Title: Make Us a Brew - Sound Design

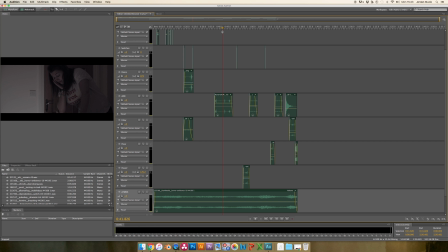[4:02]
And the best thing about recording this ADR on set is that I got quite a lot of the acoustics of it as well. So because she actually said it then, and I didn't record it, say,
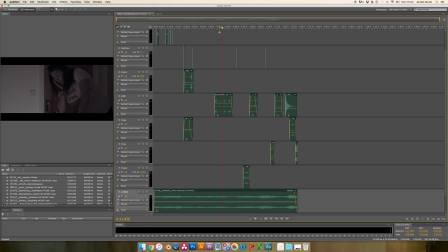[4:22]
in a quieter room with in a more controlled environment, you can sometimes lose the effect of it. Even though I could put the reverb on and I could mess about with the EQ,
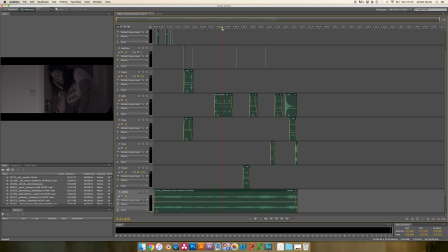[4:40]
it still was better for me to record it on set, and I think it gave it quite a realistic effect.
No. Make us a brew.
Okay, so this part with the light switch,
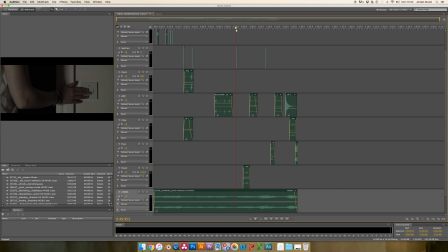[5:01]
it wasn't on set. I didn't record it on set. I actually put in one that I found and added some reverb on.
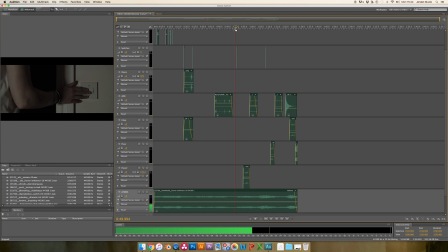[5:15]
Just a simple switch, a little bit of reverb. There we go.
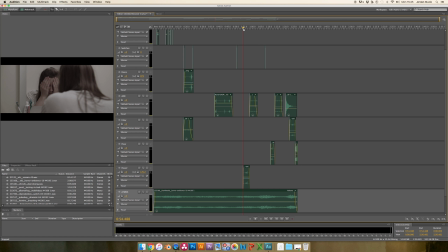[5:23]
Then we have the creaking of the floor to attract the character's attention. Only has to be a little bit, so I went for a subtle rather than in your face bang or over the top creak.
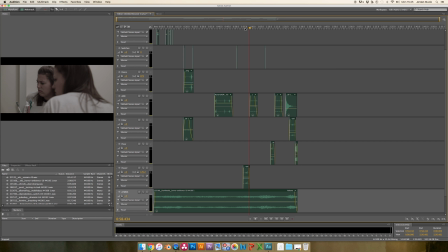[5:43]
But it was just enough to get so the viewer can hear it, the audience can hear it, but also it's enough to distract the character. Okay, so
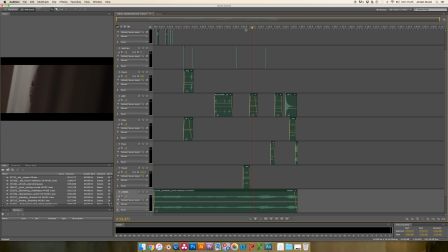[6:06]
because of these shots were the point of view of the stalker, killer, murderer, I decided to make that more evident with the breath. We can hear him breathing.
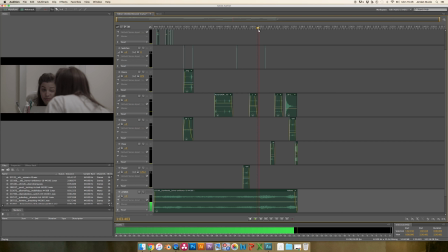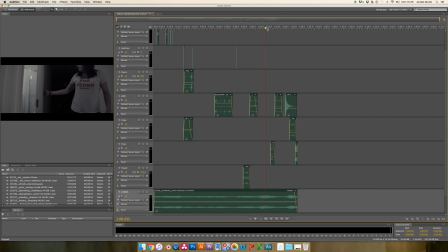[6:32]
Obviously switching off the light again. And the creaking of the floor, the same creaking of the floor which denotes the killer's movements.
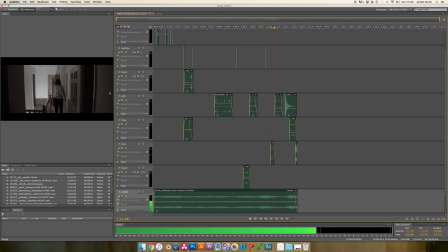Again, back to the breathing as it goes to a point of view shot of him watching her.
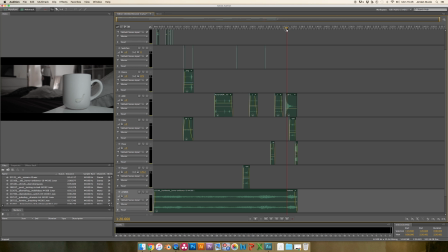[7:02]
It's quite a dramatic sound that I chose for the cup of tea because it's in the title, Make Us a Brew, there's the brew. So I wanted it to stand out. And because you can't see
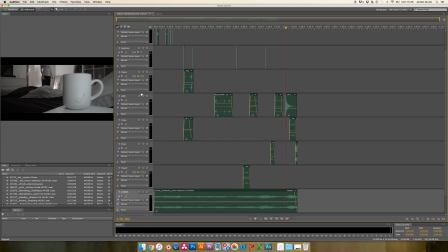[7:20]
the character's head looking at the tea, you assume it is. You assume she is, but the sound just makes it more.
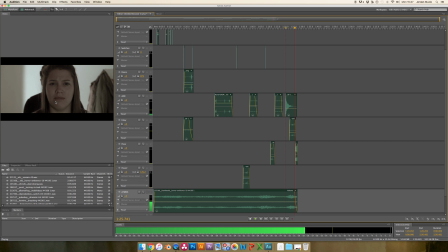[7:33]
So she's walking towards the tea, and there we have it. I didn't want to scream because I feel like unless screams are done in the moment, my actor didn't actually scream. It was just the eyes.
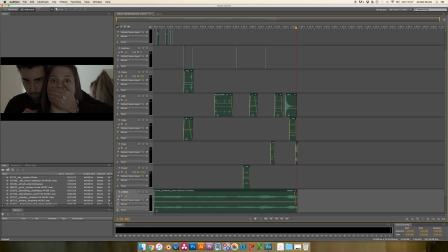[7:50]
And obviously she can't scream if there's a hand coming over her mouth, so covering her mouth. So it's the sound that I found was perfect.
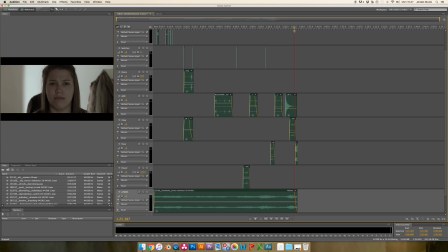[8:03]
I didn't expect to find one. I was going to make one, but I found it and it just fit perfectly.